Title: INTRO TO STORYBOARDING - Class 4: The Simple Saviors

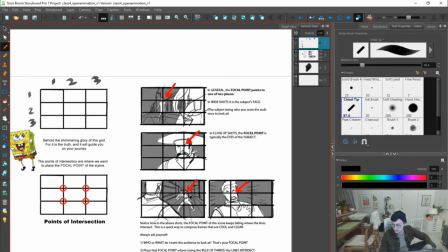[65:47]
And these points where they intersect, those are focal points that naturally the viewer feels comfortable with. And those are things that like is a great guide to help the clarity of your scene.
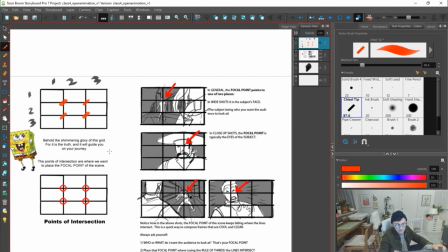[66:04]
Behold the shimmering glory of this grid, for it is the truth, and it will guide you on your journey.
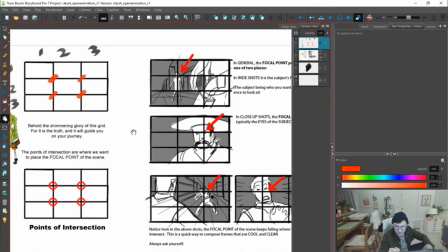[66:10]
I don't know who did this guide, but this is on Flooby Newbie.
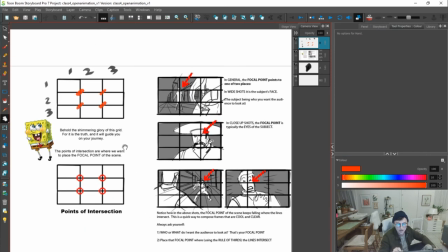[66:14]
The points of intersection are where we want to place the focal point of the scene.
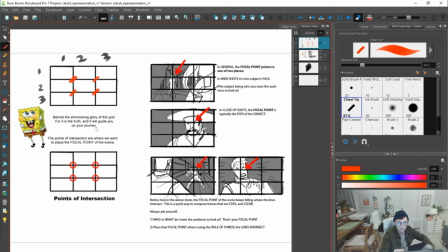[66:19]
So this center point, this point, this point, this point are all focal points that our eye is naturally drawn to.
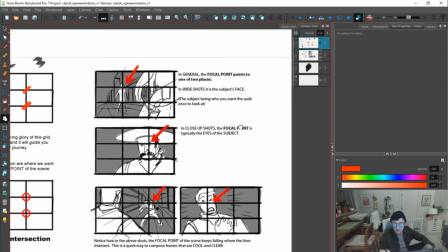[66:26]
In general, the focal point points to one of two places. In wide shots, it's the subject's face, the subject being who you want the audience to look at. In close-up shots, the focal point is maybe the eyes.
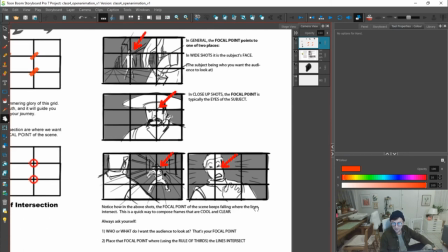[66:40]
Notice how in the above shot, the focal point of the scene keeps falling where the lines intersect. This is a quick way to compose frames that are cool and clear. Ask yourself, who or what do I want the audience to look at?
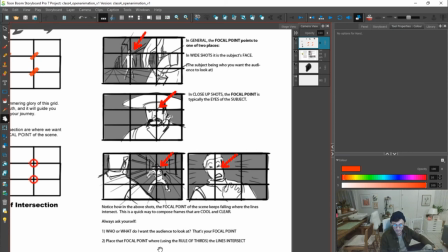[66:55]
What's your focal point? Place the focal point where, using the rule of thirds, the lines intersect.
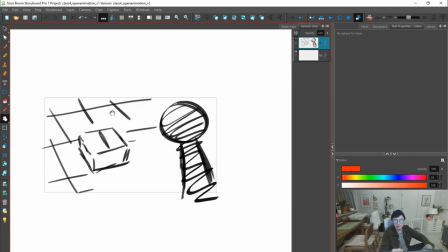[67:02]
Here's a good example of where maybe the rule of thirds isn't fully followed, but if I break this down into thirds, is that kind of thirds? Kind of.
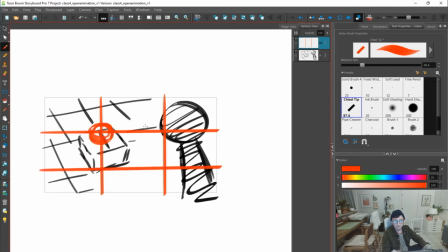[67:22]
That my viewer does, you know, the focal point that I have is probably around here, right? And I do, you know, have a focal point kind of here too. So I have this character and this character, or this object.
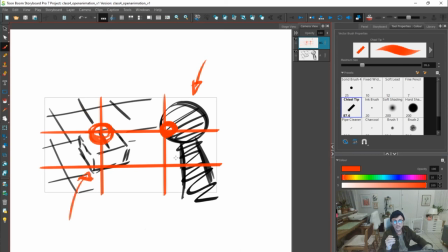[67:39]
And these are the two focal points that like I want the viewer to kind of focus on.
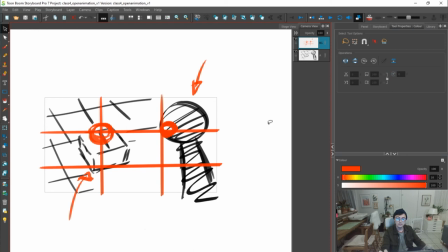[67:43]
And naturally, just breaking this down into thirds does help to determine like, hey, maybe where do I place this in the frame? Maybe, I don't think I need to. It doesn't need to be 100% on that focal point.
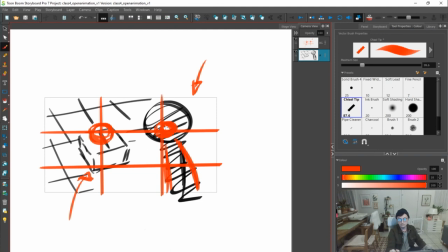[67:58]
But maybe if I do move this character over a bit,
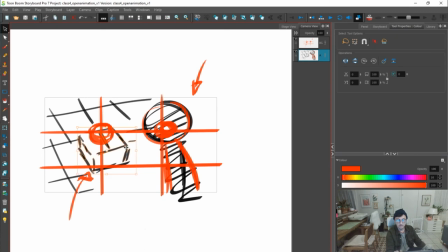[68:01]
and maybe instead I move this character or this box down a bit,
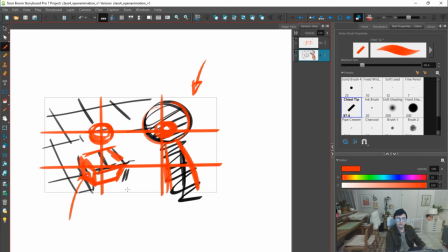[68:09]
maybe it's smaller. You know, and maybe that's just a way to offer some visual difference.
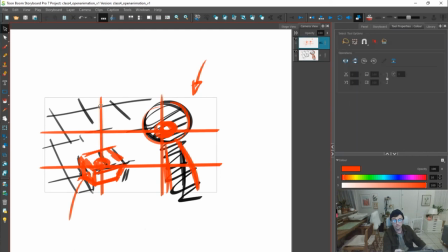[68:16]
But yeah, these focal points, super easy to do, really good guide.
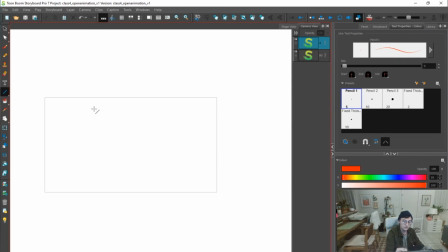[68:21]
I would actually suggest that, hey, a fun thing to do is to break your thing into thirds.
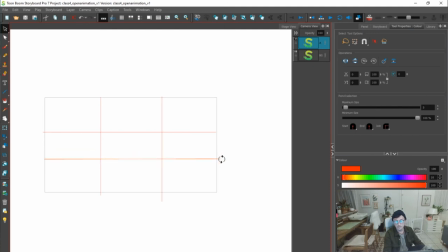[68:30]
And then to use this guide, you know, whether or not you're in like Photoshop or whatever, or just drawing on your own, to then put this over your boards, to go through the assignment that you did last,
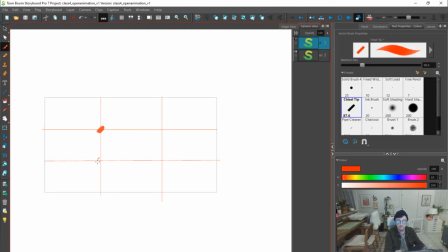[68:42]
and to just put this over and see if things are kind of hitting these points, because I think that they naturally will.
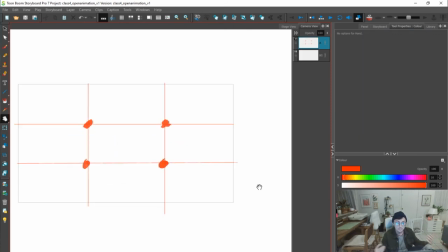[68:48]
And if they're not, then maybe that's something to think about. It's fine. Again, these are not rules. These are just tools. Hey, you can break this thing. It doesn't have to be just here, but these are ideas. Rule of thirds. That's your friend. Use perspective grids.
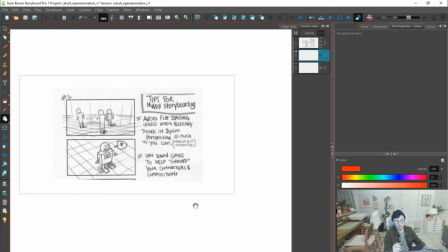[69:04]
We talked a bit about this, but boy, perspective grids, so freaking helpful to just ground your shot. Perspective seems scary, but in reality, it's just a checkerboard. We have this down shot.
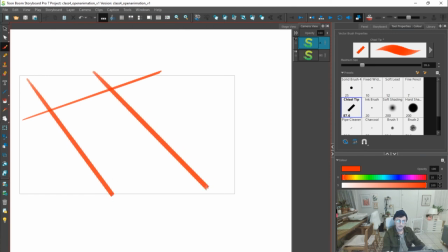[69:17]
Let's make a grid. Let's make a checkerboard. Oh, that grounds it. You can do this. You can do this. We're just playing Connect Four or, tic-tac-toe, but at an angle, right? And what this does is it creates a ground plane,
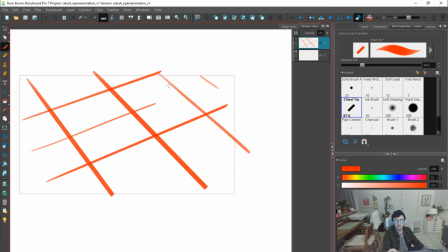[69:36]
so that then we can put things on it, you know, then we can put things in perspective. And to give ourselves a bit more perspective in terms of, hey, you know,